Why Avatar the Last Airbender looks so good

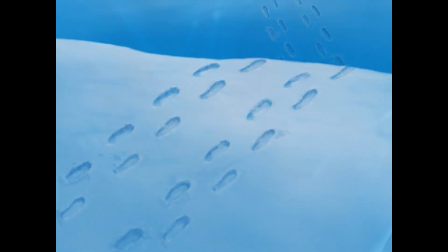Avatar the Last Airbender is without question my favorite animated show of all time.
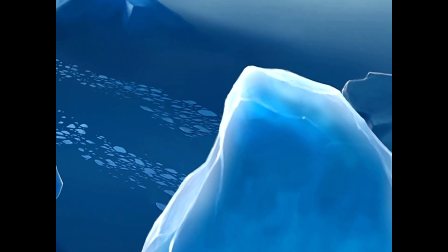So much so that I've made 3 videos about this particular topic.
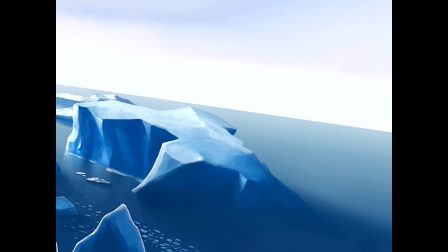But with the new live action show coming out, I felt like there was definitely at least one more itch to scratch here.
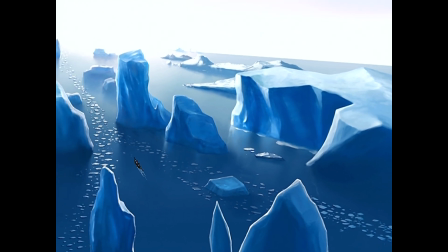More specifically about the visuals,
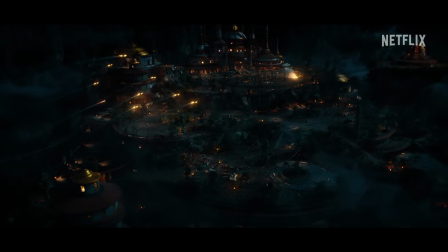especially with so many people praising the Netflix adaptation for being very visually accurate to the original in terms of casting,
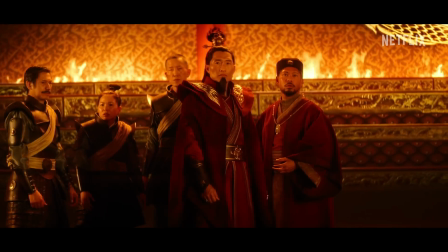costumes, locations, visual effects, all of which look fantastic.
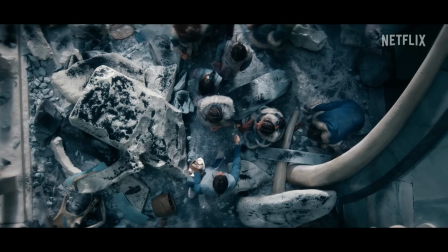But I do have to say, if we're going for full accuracy, for a genuine live-action remake of the original,
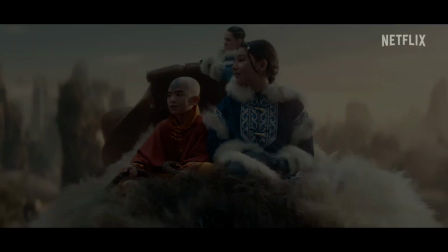there are 1 or 2 things visually that the live-action show, just from the trailers alone,
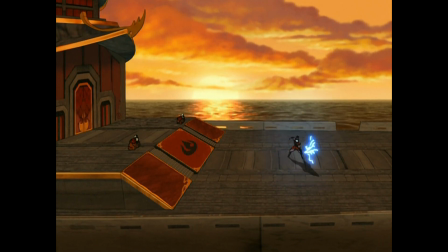haven't quite understood 100%, and these are the things that still allow the original series to age so beautifully and
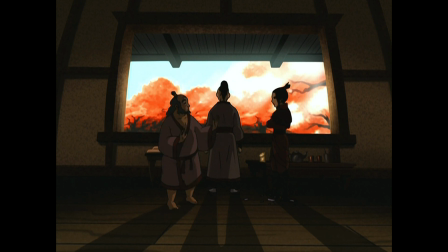make it still look far more stunning than almost any other animated property today,
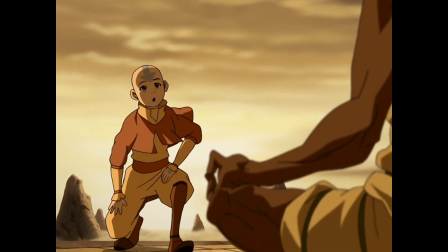and I will be breaking down these qualities into 3 specific topics in this video.
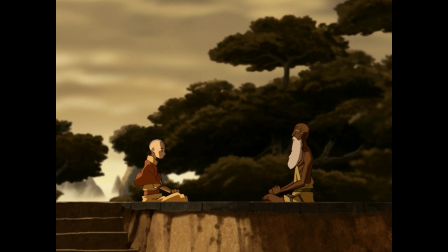Firstly, let's talk about the aspect ratio.
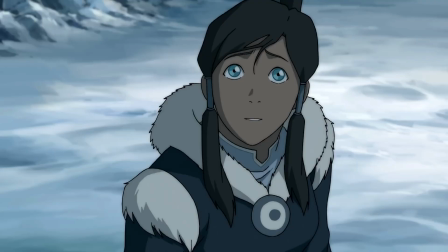Most animated shows are presented in the traditional full-screen 16:9 aspect ratio, including Legend of Korra.
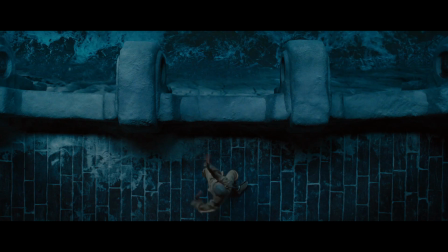The M. Night Shyamalan version, my least favorite film of all time, was shot on 2:35:1, basically a fancy way of saying it has 2 black bars at the top and bottom.
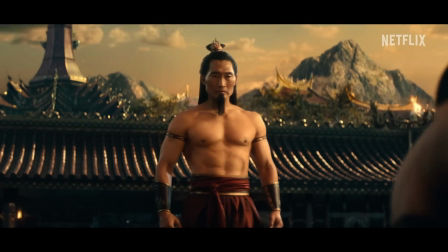The Netflix version also has a similar ratio, with the black bars also being at the top and bottom,
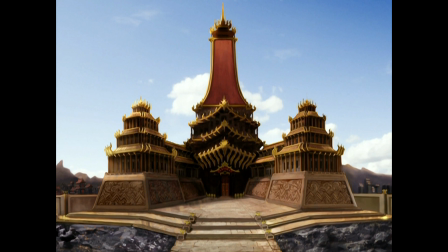unlike our original, which has the bars at the left and right.
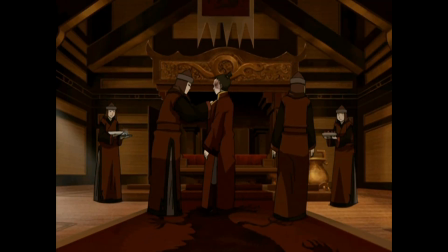This 4:3 ratio allows for the original to stand out visually in many different ways.
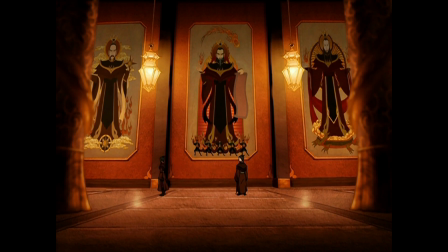Being that 4:3 is taller than it is wide,
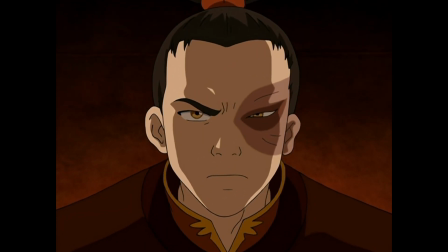this allows us to see a number of really unique shots that more effectively depict the height and size of certain cities, creatures, and characters.
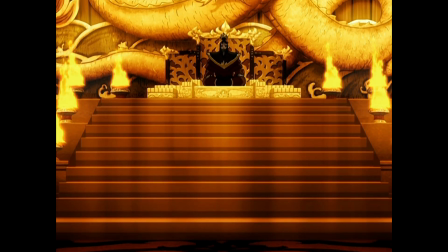In fact, I would like you to listen to, real quick, this clip from a cinematographer named Seamus McGarvey, great cinematographer, about selecting aspect ratio and integrating that into the actual design of the movie.
Bad times at the El Royale. Again, we went anamorphic 1:2:3:9 ratio and thought much more carefully about the composition in the design.
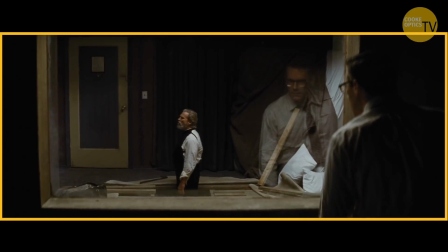And Martin Wiss, the designer, built in 2:3:9 frames for us.
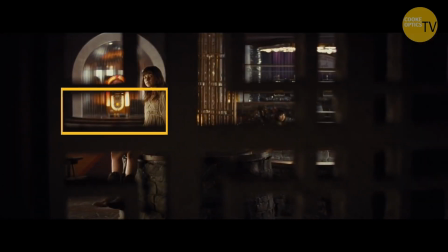Even all the lattice work had 2:3:9 holes in them that we could track through. And throughout the set, that aspect ratio fits into the set wherever you look. It was built with that in mind, even groupings of photographs. You just put the 75mm anamorphic on the Finder and be like, that is perfect. It fits so well. And the designer will be, yes, I know. There you go.
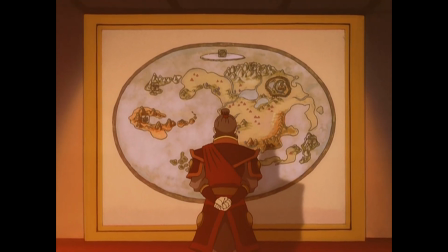Avatar the Last Airbender also does that brilliantly in its architecture, sets.
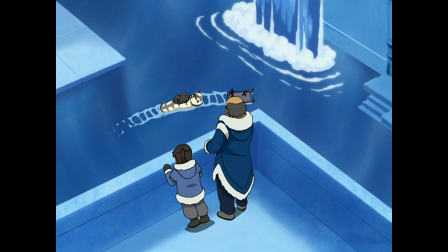It's almost as if these buildings and some of these costumes were designed specifically to fit this particular frame,
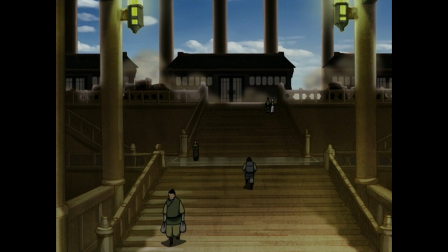which is further evidence of the show's creative brilliance. This goes straight back to the classic rules of photography and cinematography.
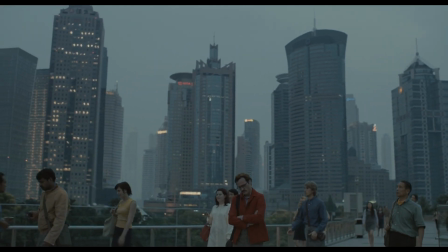If something is tall, then use a taller ratio, and if something is wide, then use a wider ratio.
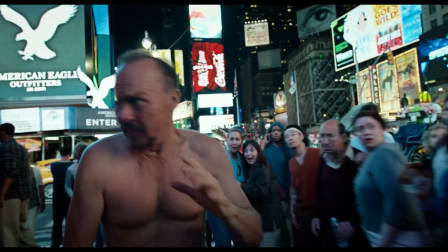If you've ever been to a taller city, then you'll realize you might have photographed that city more vertically, and in a wider city, perhaps, you'll shoot it horizontally.
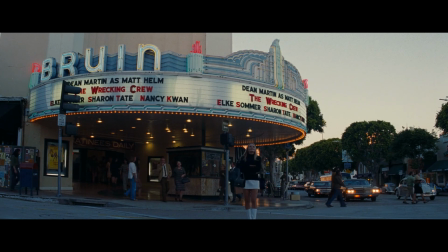Same philosophy applies here, and whilst Avatar the Last Airbender features some of the most beautiful landscapes we've ever seen,
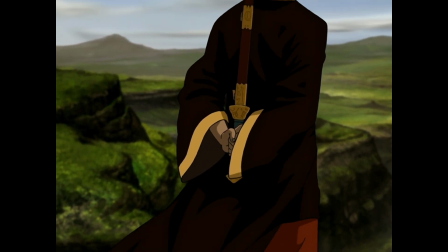so one might think a wider ratio would be more suitable.
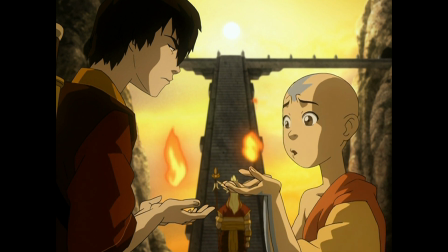I, however, believe that 4:3 is a genius outside-of-the-box choice because, as mentioned,
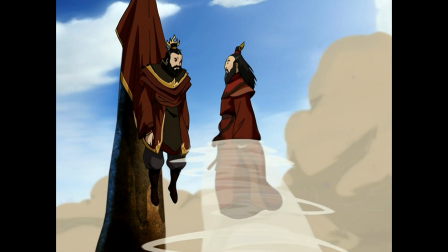it allows for a more interesting use of scale and comparison of scale,
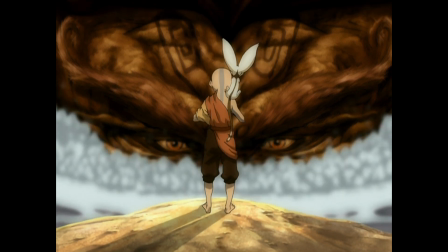as well as being the single most perfect aspect ratio for photographing the human face.
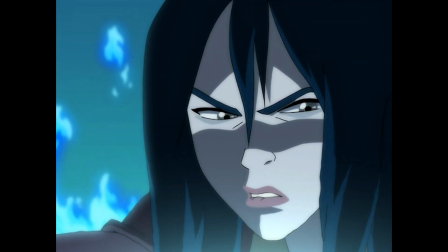Just look at some of these close-ups and tell me that it would look better with the top and bottom cropped out.
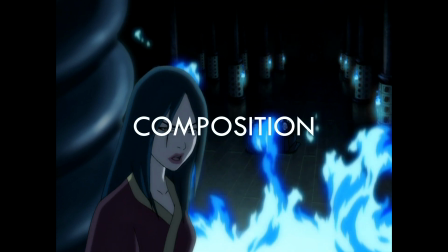Point number 2 is composition. We've talked about the size of the frame.
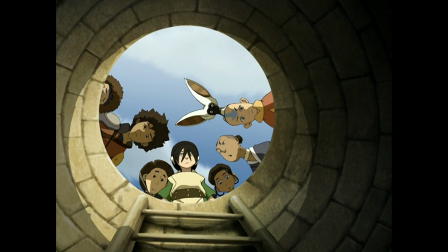Now let's talk about what actually fills up that frame and how that plays a key role in making the show look so visually incredible.
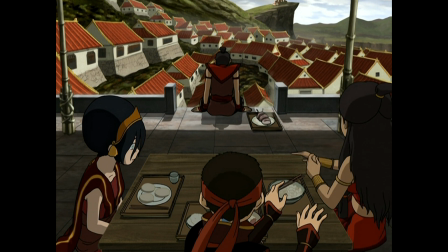Now, it goes without saying that an aspect ratio like 4:3 instantly makes symmetry more noticeable.
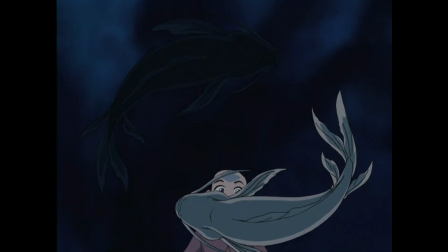Look no further than the works of Wes Anderson.